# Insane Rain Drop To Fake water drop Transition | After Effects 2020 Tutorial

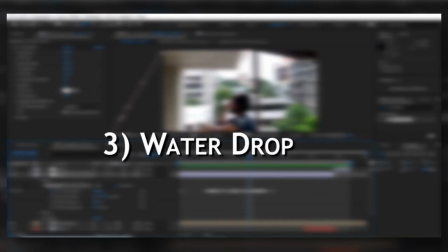284s
Now we are going to move towards how to create the fake lightning.
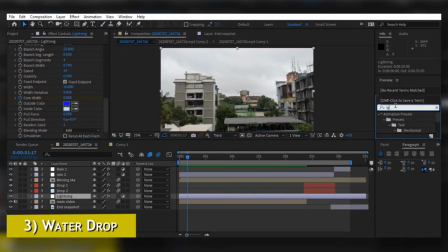288s
To create the fake lightning, you are going to effects and presets again and going to search for lightning.
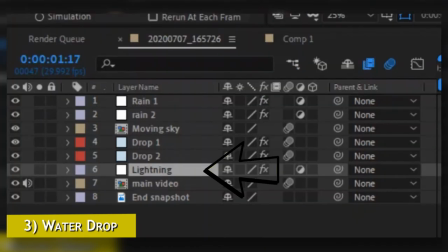294s
Create another adjustment layer in the composition, hit enter and rename it to lightning.
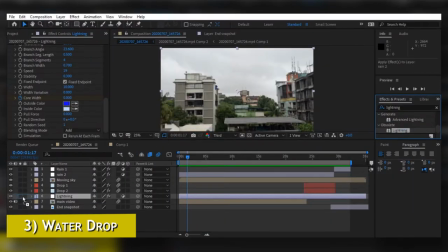299s
And now drag that lightning on the lightning adjustment layer. After dragging the lightning, you will find two points on the screen.
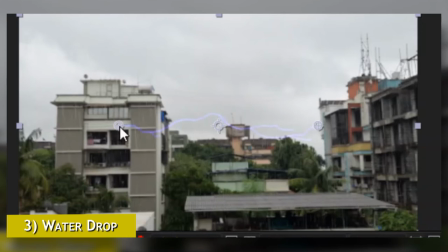306s
One point is where the lightning is starting, and the another point is where the lightning is ending.
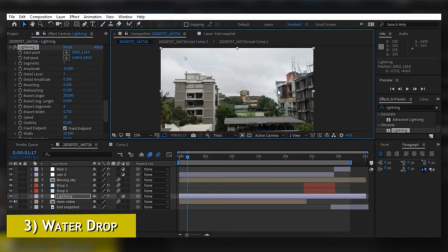311s
Start the lightning and put your start point and end point where you want the lightning to be. And now come into effects control panel of that adjustment layer and just play with some settings like branching,
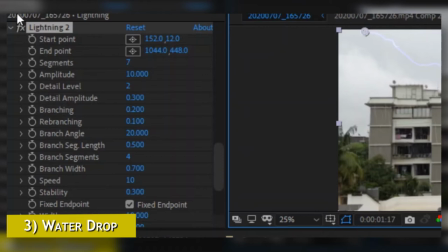323s
glow and other type of things to make it look more realistic. And now enable the keyframes of start point and the end point so you can keyframe the movement of the lightning.
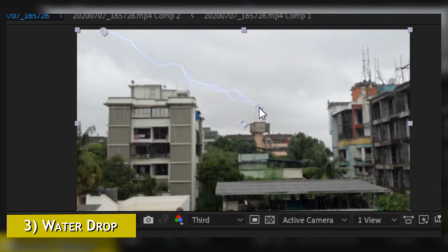333s
Now move one or two frames forward by using page up or page down. Now move this endpoint and start point anywhere you want, and keep doing this for like 10 or 20 frames so it will look really quick.
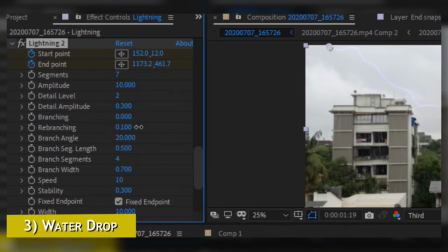347s
Don't forget to go creative with the settings you have over here and just find the perfect lightning shapes you want and create them however you want.
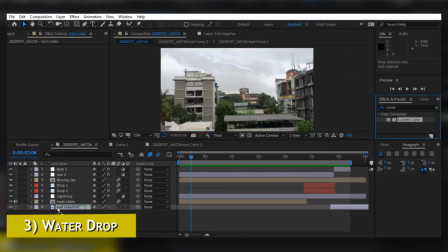357s
One bonus tip to make your lightning look much more realistic is adding Lumetri color to your main video layer and then going to the
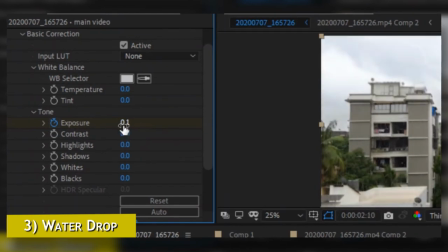365s
basic correction and keyframing the exposure of the video and going a little bit up and down as the lightning strikes in the sky.
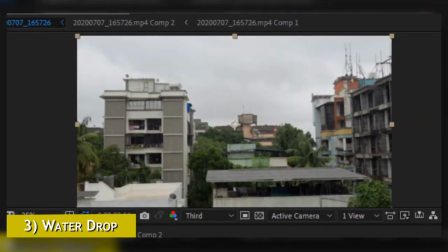373s
It is going to make it look like the light of the lightning is actually affecting the surrounding area.
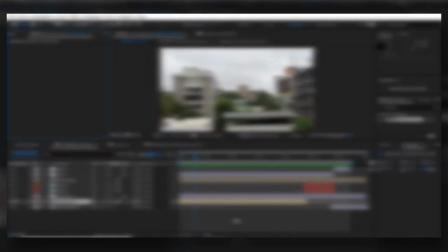379s
Now as we are done with creating fake rain and fake lightning, we are going to move towards creating drop.
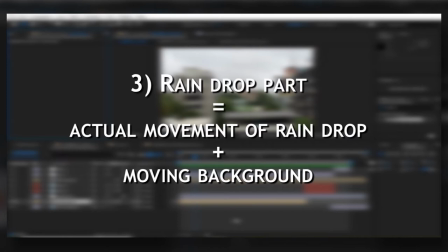385s
While creating the falling of the drop, there are two main things. First thing is actual the movement of the drop, and the second thing is the moving background. So first let's take a look at how to create drop, and then we will look at how to create the moving background.
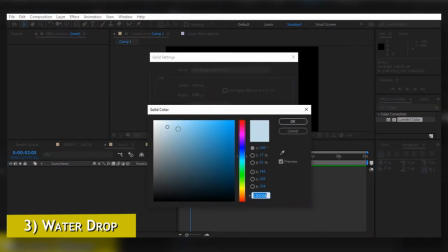400s
To make a drop, create a solid layer which is kind of a bluish color,
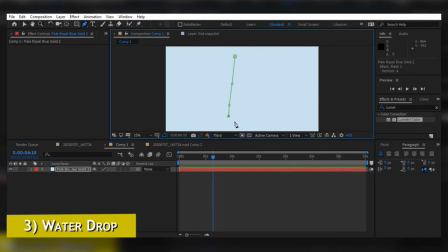404s
and then click on the pen tool and create a mask around that bluish color solid and create a drop shape,
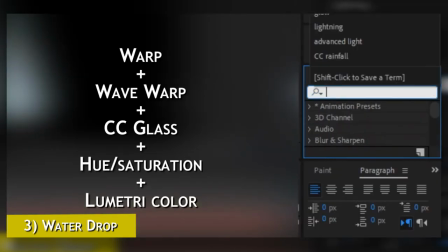411s
and then add warp, wave warp, CC glass, UN saturation, Lumetri color, all of these things onto that solid layer.
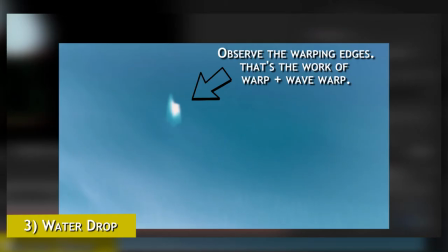419s
Wave and wave warp are the things which are going to help that solid to move in randomness so it will look like actual drop.
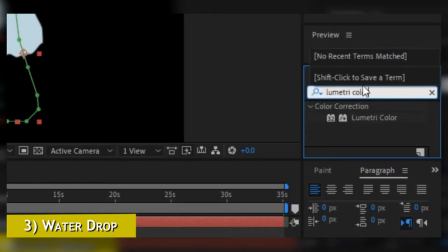427s
I can't exactly tell you what settings you should use in warp and wave warp because
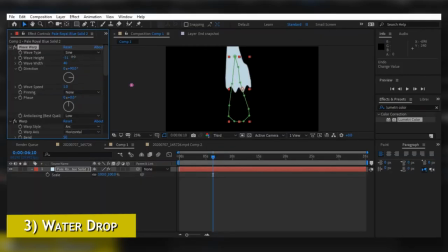432s
it is just dependent on person to person and what type of look you want to give to your drop.
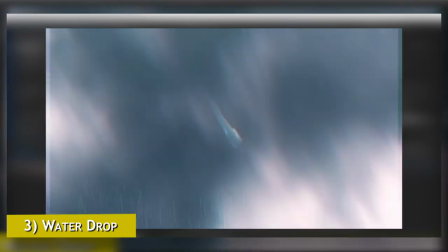439s
If you want to make your drop move like a little bit faster and want to make it look like it is moving really fast,
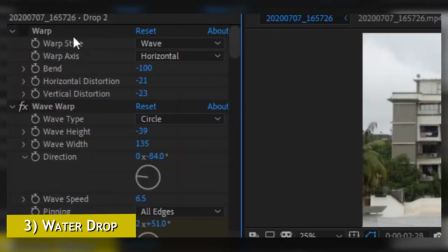446s
then you should use some intense settings like I have used. I have used really high settings so my drop will look like it is moving really fast. On the screen, as you can see right now, these are the settings I have used for wave warp and warp.
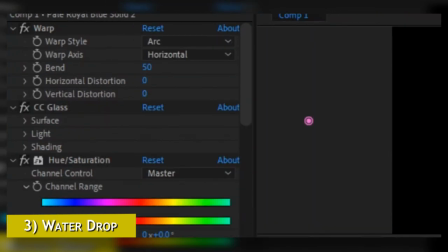459s
We have added CC glass to make it look like a little bit of glass because there is no
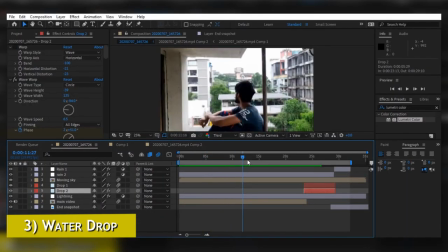465s
other effect in After Effects which will make that drop look like water.
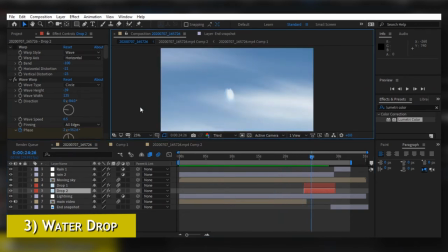470s
So we are going to make it look like a little bit glass so it will give the reflection of the surroundings onto that water.
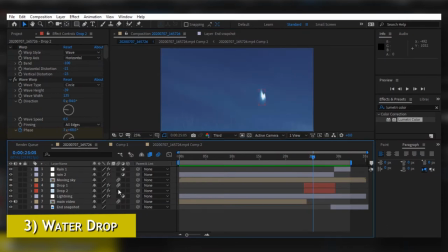477s
I have added UN saturation because my drops moves from different kind of sky.
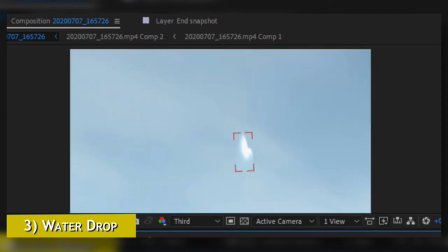482s
So if you will see at the starting of the video, it is in the blue sky, and as we move towards the end of the video, it is going into a cloudy sky.
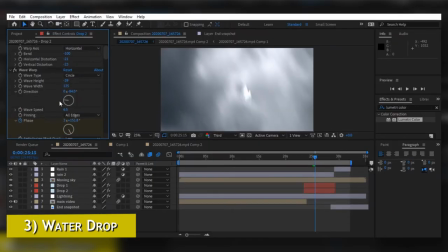491s
So what I have did with UN saturation is first when the drop starts moving,
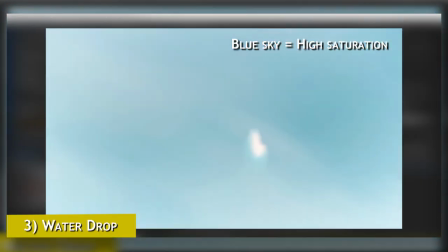496s
it is into the blue sky, and that's why I have kept high saturation, and after it is going into the cloudy sky,
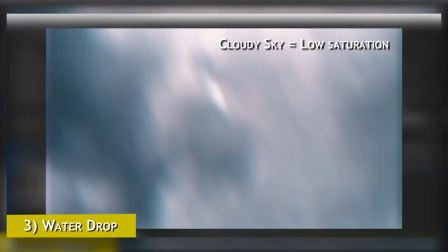502s
I have reduced the saturation so it will match with the background. Another effect which we have added is Lumetri color.
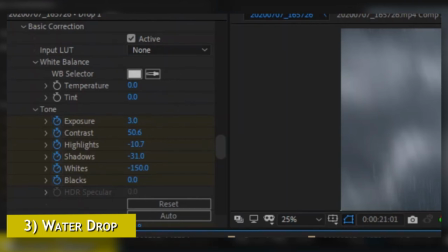508s
Lumetri color is helpful for the exposure of the drop. So we are going to increase and decrease the exposure of the drop as it is going from different kind of skies like blue sky and cloudy sky.
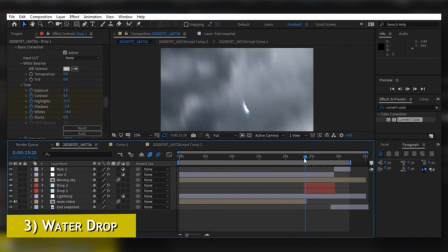520s
So when the drop comes into the cloudy sky, we are going to decrease the exposure of the drop.
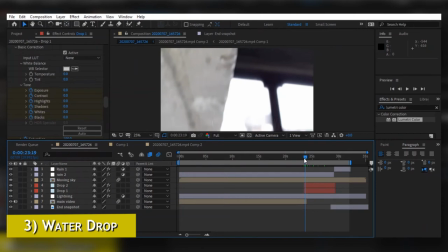525s
And when it is in the blue sky, we are going to increase a little bit of exposure of the drop.